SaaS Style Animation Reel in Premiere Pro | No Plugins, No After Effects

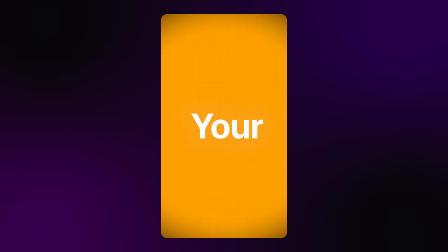0:00 Today, we are creating this awesome reel with a SaaS-style animation, and we are building the whole thing right here in Premiere Pro.
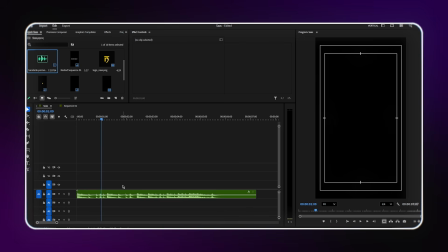0:07 Let's get into it without wasting any time. I've already imported my music into the project. If you want to use the exact same track, I've added the download link in the description.
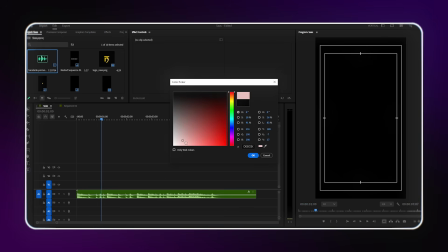0:16 Go check it out. First thing, we need our background. For the color, just pick anything for now.
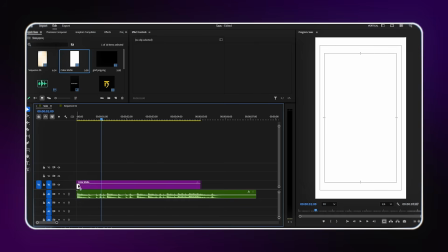0:21 It doesn't matter what color you choose here because we're immediately going to override it with a gradient effect. Add the color matte to your timeline. Now, go to Effects and search for 4-Color Gradient. Drag and drop it onto your color matte layer.
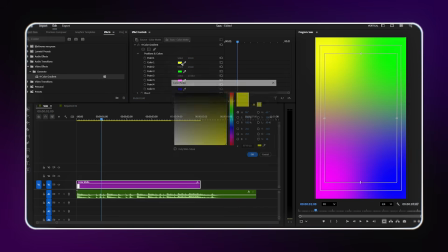0:39 In Effect Controls, I set up the 4 colors like this. The first color is pure white, the second color is a light orange,
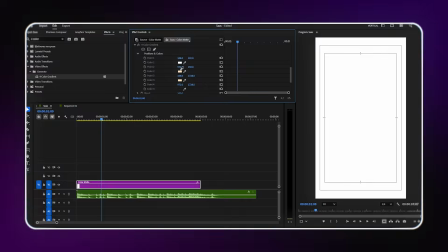0:52 the third color is the same light orange, and the fourth color is pure white again. This gives us a really clean, warm, minimal background that has depth without being distracting.
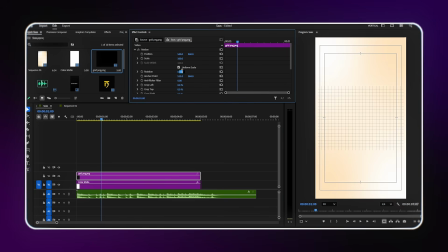1:04 Now I add the grid image on top of the color matte layer. You can download this grid image from the description. I've added the link there. I decrease the opacity of the grid to around 10%. We just want a very faint, subtle grid texture visible in the background.
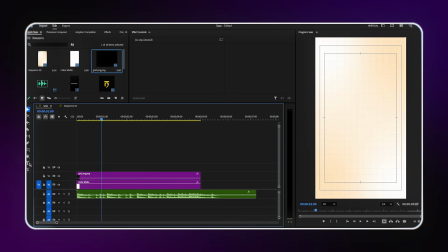1:20 Barely there, but when you look closely, it adds a nice technical, polished feeling to the design. Now I select the text tool and type my first text. I changed the font to SF Pro Display Bold and made it a dark black color.
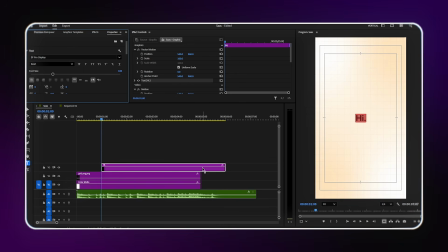1:36 Make sure you center align the text. Now, notice the dot at the end of Hi.
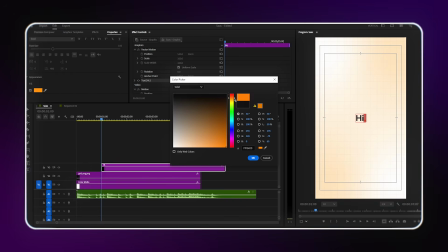1:43 I select just that dot and change its color to orange.
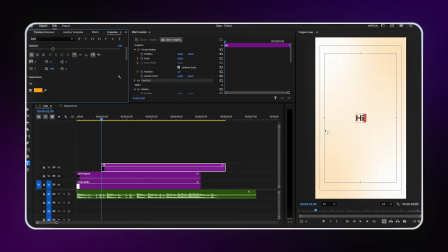1:47 This small orange dot creates a brand-consistent detail that ties into the orange in our background gradient. It feels intentional and designed. I duplicate the text layer and type my second text.
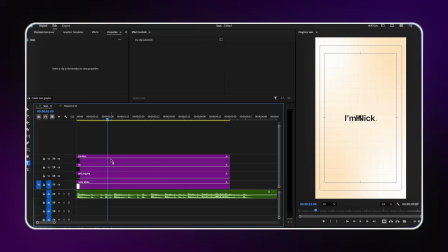2:01 I am Nick. Same font, same size, same treatment. And the same thing, I add the orange dot at the end of I am Nick as well. This keeps the animation language consistent. Every sentence ends with the same orange dot signature.
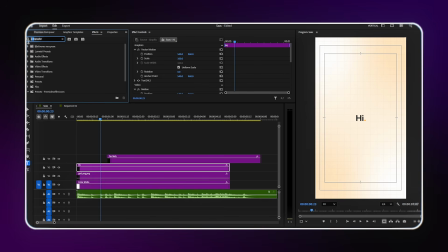2:15 Time to animate. I select the first text layer, go to Effects, and search for Transform. Drag and drop the transform effect onto the first text layer. In Effect Controls, first thing, increase the shutter angle to 180 degrees.
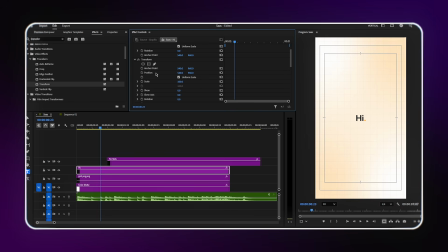2:34 This gives us motion blur on any movement. Now, I turn on the position keyframe. At the first keyframe, I move the text slightly downward from its final position. At the second keyframe, the text is in its natural original position. The text slides up from below into place. I also turn on the opacity keyframe.
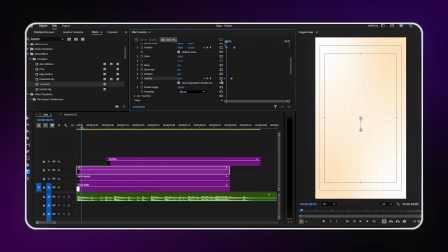2:53 First keyframe is 0% opacity, second keyframe is 100%.
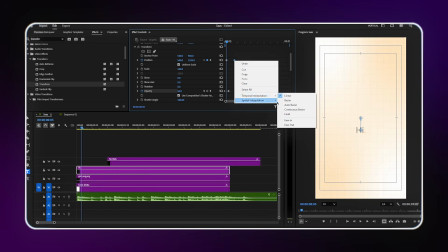2:57 So the text fades in as it slides up. I select the last position keyframe, right-click, choose Ease In,
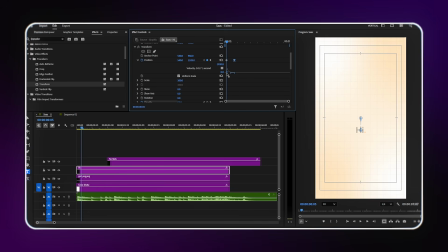3:03 then open the graph editor and adjust the curve so the animation starts fast and slows down as it arrives. And if you want the complete project file exactly as I built it, just join the YouTube membership. You'll get the full project file and you can open it up, study it, and start posting right away.
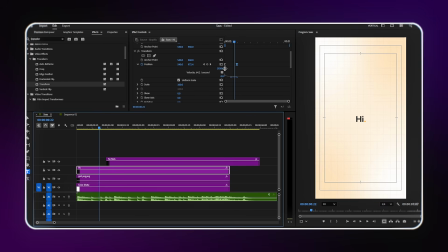3:21 The link is in the description. If you're already a member, thank you so much. Everything is uploaded in the post section of my channel. Go grab it. I adjust the keyframe timing to sync with the music beat. Always sync your animations to the music. It makes everything feel intentional.
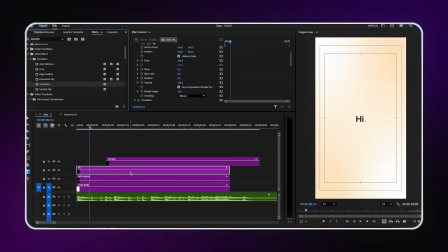3:41 Now I add a second transform effect to the same text layer. Yes, 2 transform effects on the same layer. In this second transform effect, I increase the shutter angle to 180 degrees again. Then I turn on the position keyframe and create a slight right to left slide animation.
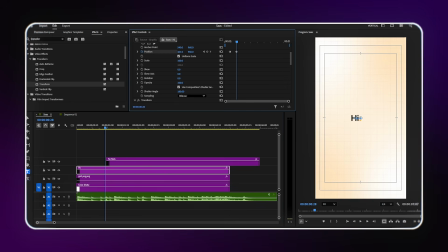4:00 So, as the text exits, it moves subtly to the left while fading out.